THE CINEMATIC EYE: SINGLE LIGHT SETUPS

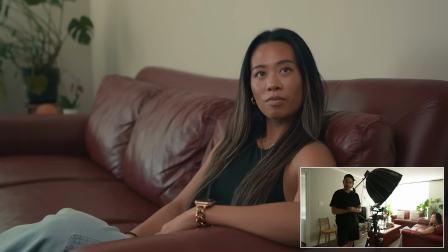(4:19)
All right, so we've just set up our first interview shot here. I'm on the 16-35.
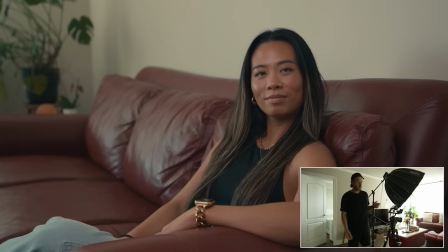(4:24)
I'm at 35 mil. Again, like I said, I probably won't use this lens. I typically don't shoot interviews on it. And what I can tell you already with this shot is I hate it. If the client wanted to have a nice bright shot, perhaps, but there's no shape. If there's anything that you've learned so far with the cinematic eye, it's that when you can, it's better to shape the light. just having some more shadow is just more interesting, it's more dynamic.
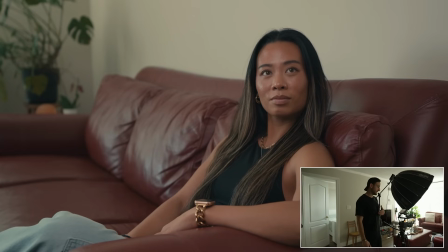(4:51)
And right now, this entire frame is pretty much the same luminance. You have this big white wall up here that's just doing nothing for me.
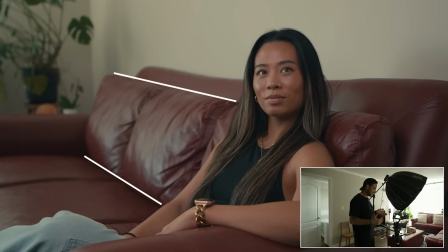(4:59)
The couch is, I don't mind the leading lines, but I even wonder this position that I have Elisha in just isn't gonna work for an interview,
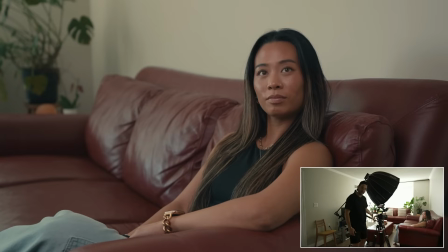(5:08)
because if, the natural thing would be to have your interviewer right here and then you can look at my hand here, Elisha. It's just, I don't know, there's just not much going on for me here. So I'm wanting to reposition this. And that's the next question,
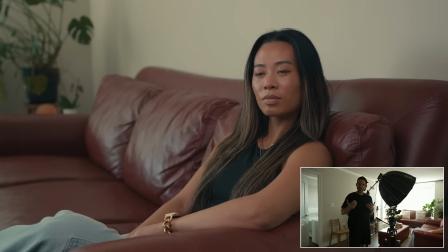(5:24)
is where I put her in the room and how we shape this light will kind of be motivated by the emotional tone typically of this piece. And so if this was maybe a film about someone's mental health journey or something like that, maybe I'd want to have a bit more of a moodier tone to the aesthetic.
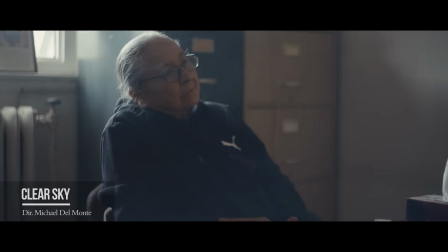(5:43)
And so, we might want some more shape and shadow.
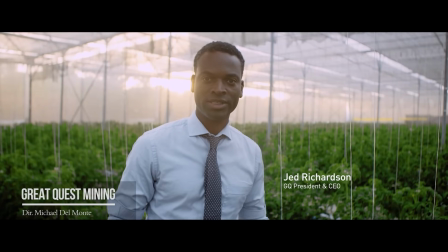(5:46)
If this was really bright and happy, it's about a client's product and what they love and what they like about the product, then maybe I'll go with a bit of a brighter look. Right now, we're kind of just going to be optioning a few different looks for you guys. We don't necessarily have a tone motivating this piece. I'm more so just wanting to see what we can get out of this room. So what I'm thinking, and usually what I do, is when I'm struggling with a place, if it's really bright and the background isn't working, I'll start by going maybe to a bit more of a shallower lens. And so I'm going to start with the Helios here. I wish I had a 35 mil with me. That would have been the perfect focal length, which I guess I do on this, but the 35 at 2.8 isn't as shallow as I'd like.
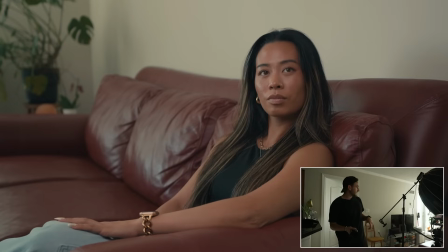(6:27)
So we're going to throw the Helios on here. And what I'm thinking is, I feel like I'm really fighting these windows in this shot right now.
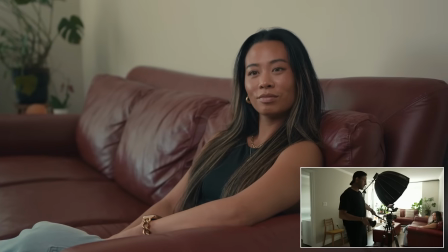(6:35)
Well, not too bad, because this light is so bright. But I'm going to throw her on a chair here in the middle of the room on the Helios, and we'll see what that looks like instead.
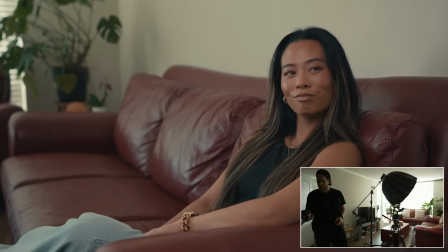(6:43)
But actually, just before that,
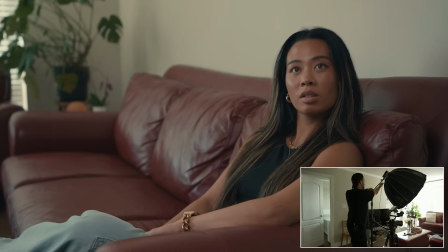(6:48)
since I have her here, let's just look if I wanted to shape this light.
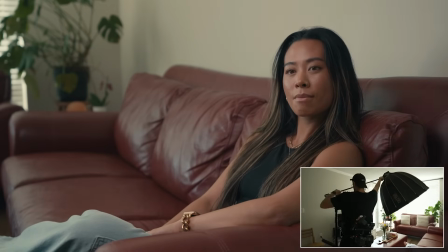(6:54)
I'm going to extend my 200 out here, G200.
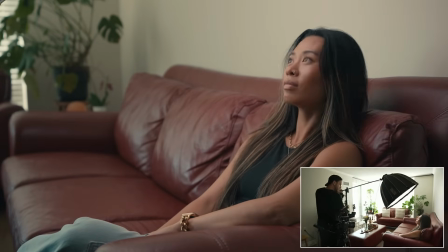(6:59)
I'm going to bring this over here. You can already see in the shot how much more shape we're getting.
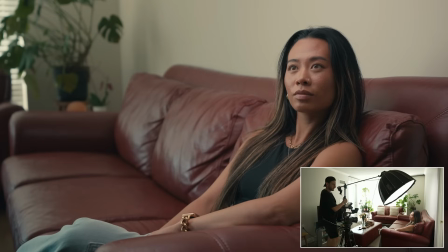(7:06)
We're, of course, getting a little bit of the light in the shot. But I'm hanging this more over her. Putting a light directly over someone will be a bit more dramatic.
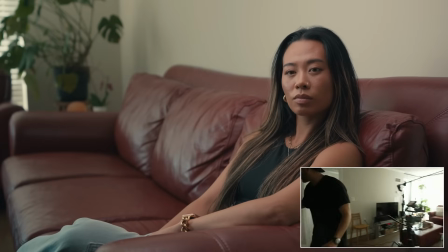(7:17)
And I feel like I need to ND this down now a bit. Thread the filter back on.
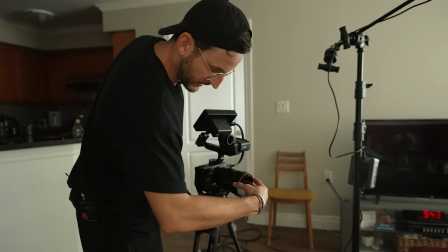(7:25)
This is the threaded filter. We do have the Helix system from Polar Pro today, which is magnetic.
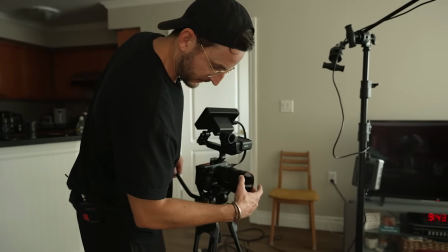(7:31)
But I don't mind a classic threaded filter. They're easier to manage, in my opinion.
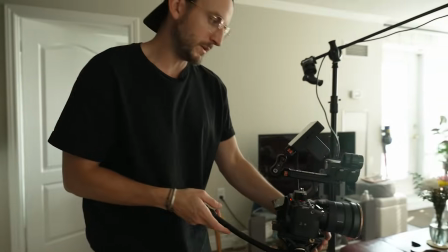(7:38)
Okay, so this needs a bit more light now, but you're seeing it's getting a bit more moody.
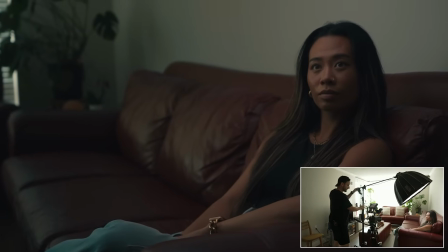(7:46)
Elisha, what would it look like? I'm just curious. It might not be that comfortable, but if you came off a bit more if you sat up a bit more there.
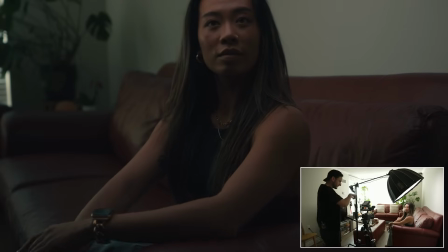(7:53)
Like, yeah, if you now scoot your butt back a bit more.
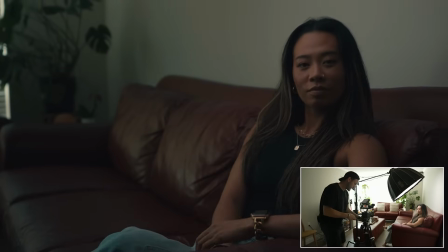(7:58)
Yeah, that's cool.
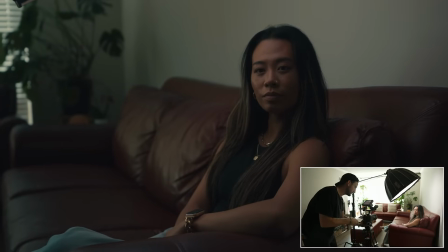(8:02)
It's just feeling like, if you look right here, yeah, that's feeling a bit more it's not totally natural, but you could pull it off.
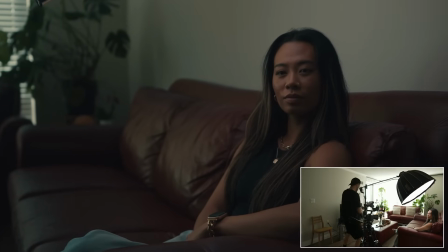(8:11)
I know someone like Elisha could, who's comfortable on camera. So right now I'm at 10% here, 5600 Kelvin. I'm just going to increase this a bit here, a bit more.
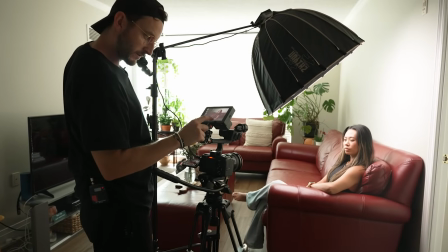(8:23)
And then why I like using a small HD monitor is I'm going to quickly throw on the exposure, my false colors here.
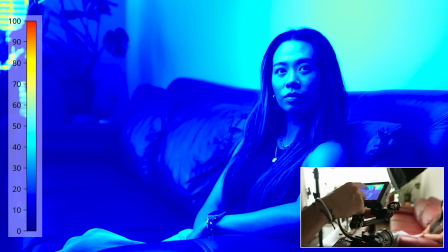(8:29)
So you can see with the false colors, we actually have, we can go a bit brighter with this, because her skin tone here, I want to kind of get that into the 50 to 60 IRE,
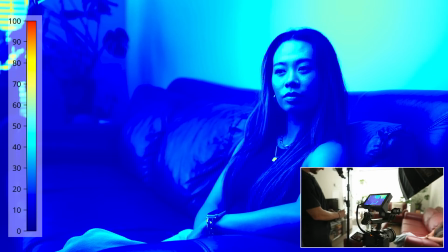(8:40)
and it's pretty dark. So I'm just going to crank up my luminance here a bit more.
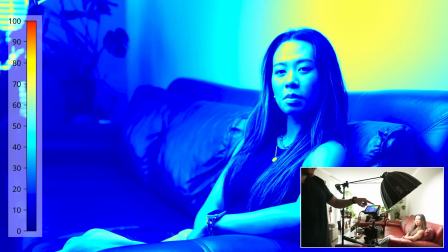(8:45)
But now you can see we're getting a hot spot on that wall behind her.
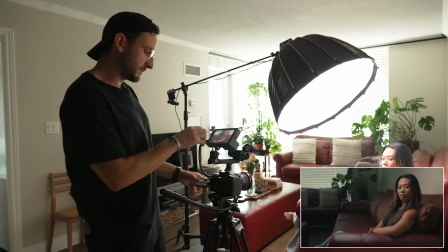(8:49)
I'm starting to notice, here's what I'm going to do. I'm going to option, because I'm noticing that I really like this background, but I'm going to see if I can make this wall work.
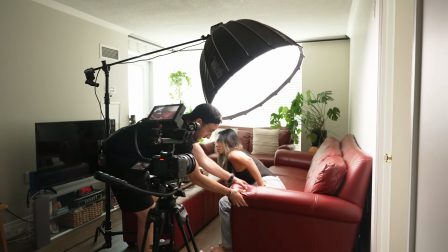(8:56)
But let's pull this couch off the wall just a bit. So I should just hop up. And then if you mind pulling that end out a bit more.
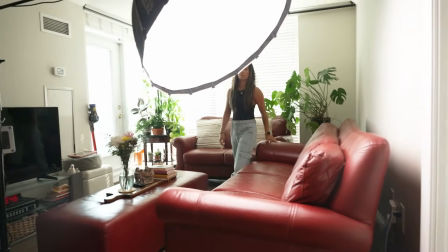(9:07)
There you go. And then hop back in, Elisha. Just pulling that a little bit off the wall.
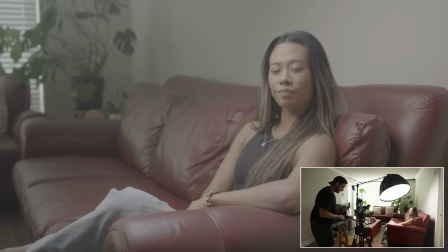(9:13)
There you go. And if imagine I was interviewing, sometimes you're just by yourself doing all of this.
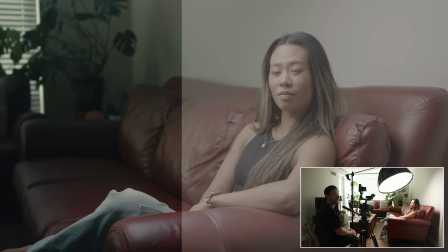(9:19)
So I'm just going to adjust this here. You can look at me right here, Elisha.
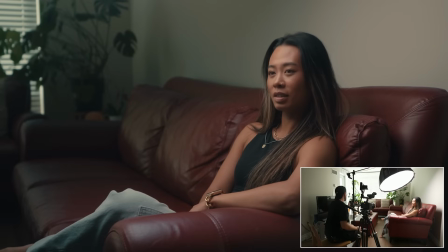(9:25)
Yeah, I don't mind it. It's certainly what we call sourcey.
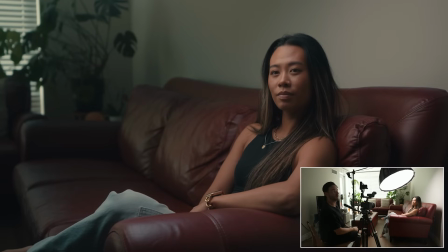(9:32)
Like, you can certainly tell, I'm going to just dial this back a bit, that she's being lit, but it's actually not too bad of a frame. Getting a little bit of the background of the windows there, and we're getting some of the plants there. So yeah, you're looking at me here. talking. Yeah, hey, how's it going? Tell me a bit about your life. Yeah.
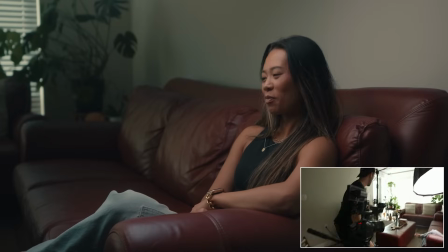(9:54)
I could bring it back a little bit. I'm actually going to just try one last thing before we change setups here.
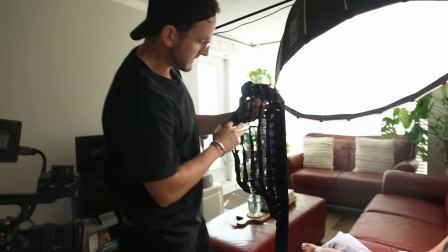(10:00)
I'm going to throw this grid on here. And what it does is, rather than letting this light, see how this light is kind of hitting this wall here on the frame?
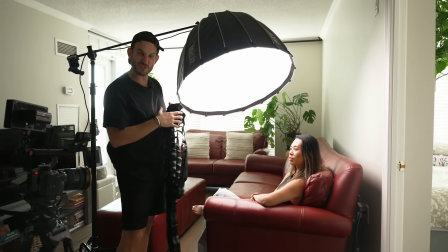(10:09)
The grid is going to control the direction of the light more. It's going to stop it from spilling as much as it is.
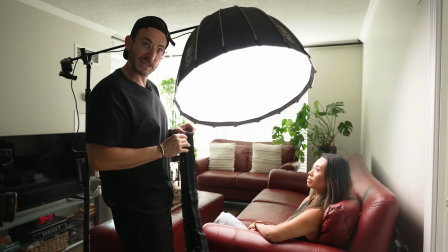(10:15)
The only issue with the grid is it can cut a little bit of the light, and it's not necessarily as soft, because remember,
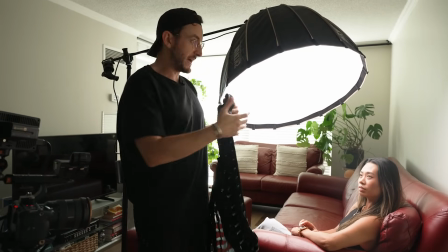(10:21)
a wider source that has more diffusion and more of a throw will be a softer source.
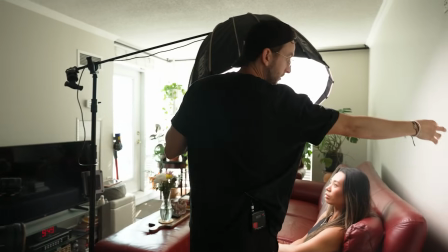(10:28)
You'll have a slower gradient in the shadows. So the grid will stop some of that, but it also should stop it from hitting this wall as much as it is.
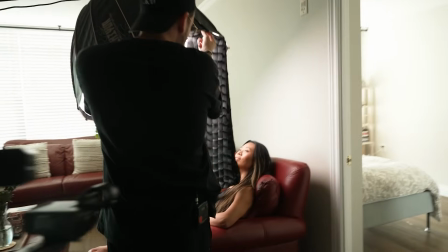(10:36)
Because I don't have, I'm shooting limited gear today. I don't have a flag. Otherwise, I could flag that off.
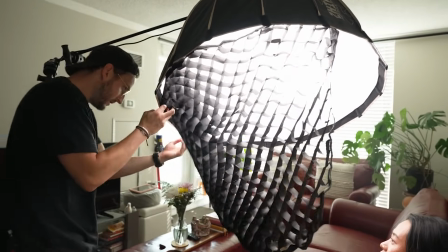(10:41)
But let me just quickly Velcro all of this in. Sorry, is that hitting your face?
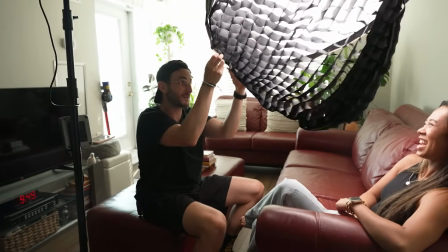(10:47)
Oh, it did. It did? Okay. Oh, yeah. Be careful. Don't injure your talent if they're really high maintenance.
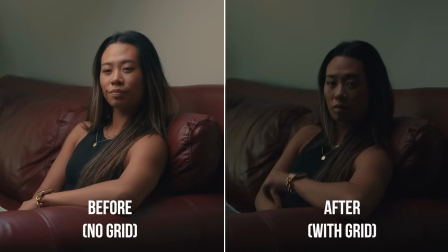(10:53)
Let me come back to my shot here. Yeah, much darker as expected, but, ooh, wow. Jeez. Let's do the before and after here. You can definitely see before how much softer and wider, and then with this grid on here, just how much more moody this is.
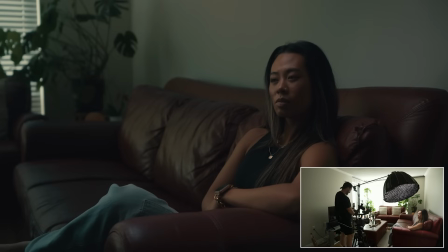(11:09)
Wow. Let me kick up some more on this. Boom, boom, boom, boom, boom.
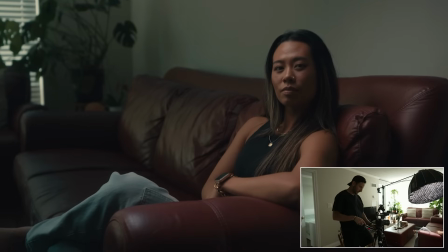(11:19)
I'm going to tilt down a little more. And Elisha looking here.
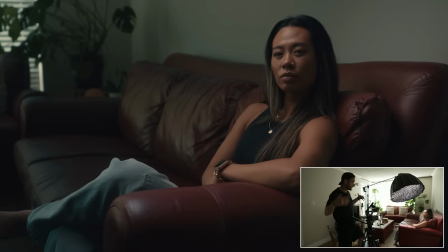(11:26)
Yeah, the one thing now with the grid is because it's not as soft, you're starting to see a little bit more shadow underneath her eye.
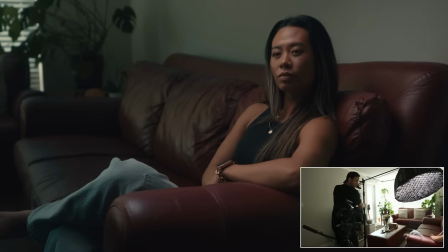(11:34)
So I'm going to actually kind of reposition this so it's a bit more frontal to try to get rid of some of that.
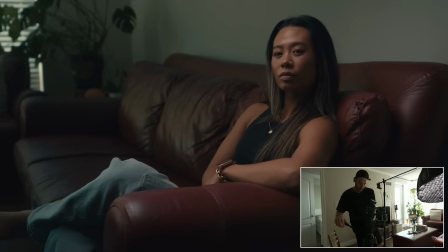(11:41)
And now that I've reduced my headroom, although I'm going to bring it back up,
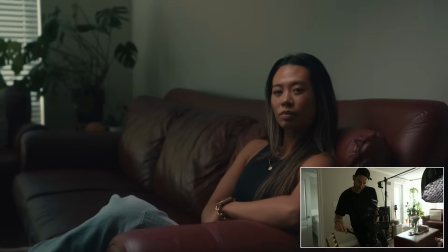(11:45)
I find a lot of people will shoot either too close or they'll sometimes just give too much kind of random headroom.
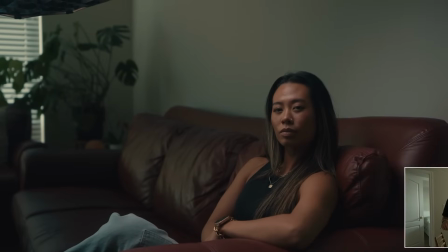(11:51)
It's not a bad shot with all that headroom,
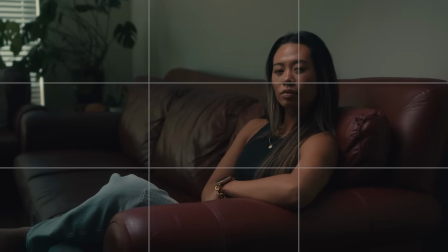(11:53)
but I typically like to keep the eyes between the 25 and 35% of the top part of the frame.
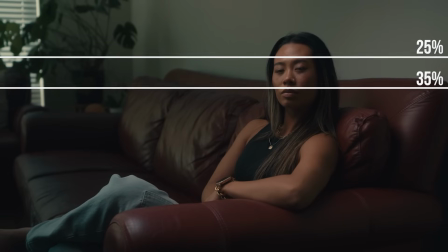(12:01)
It's kind of a general rule. I just came up with that percentage, but you'll feel out your framing.
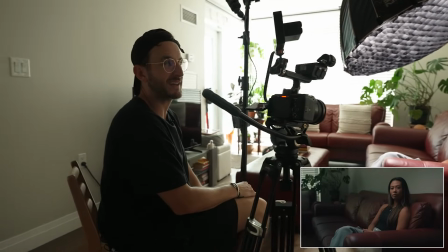(12:06)
Yeah, so there's one option. Again, like I said, kind of moody, but I could use this.
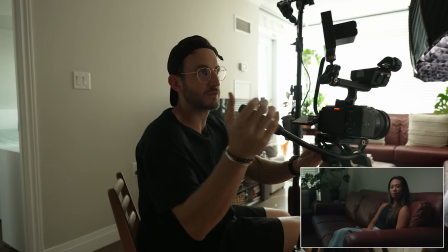(12:12)
Genuinely, I feel like I could use this for someone talking about a bit of a heavier subject,
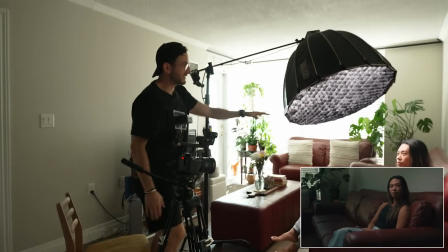(12:17)
just because we do have a bit of a darker background there. Because the G200 does have so much output, I just love it.
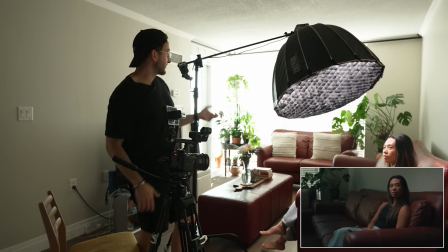(12:26)
It's so tiny. It's like this big. You can just throw it in a bag. It has a little ballast here.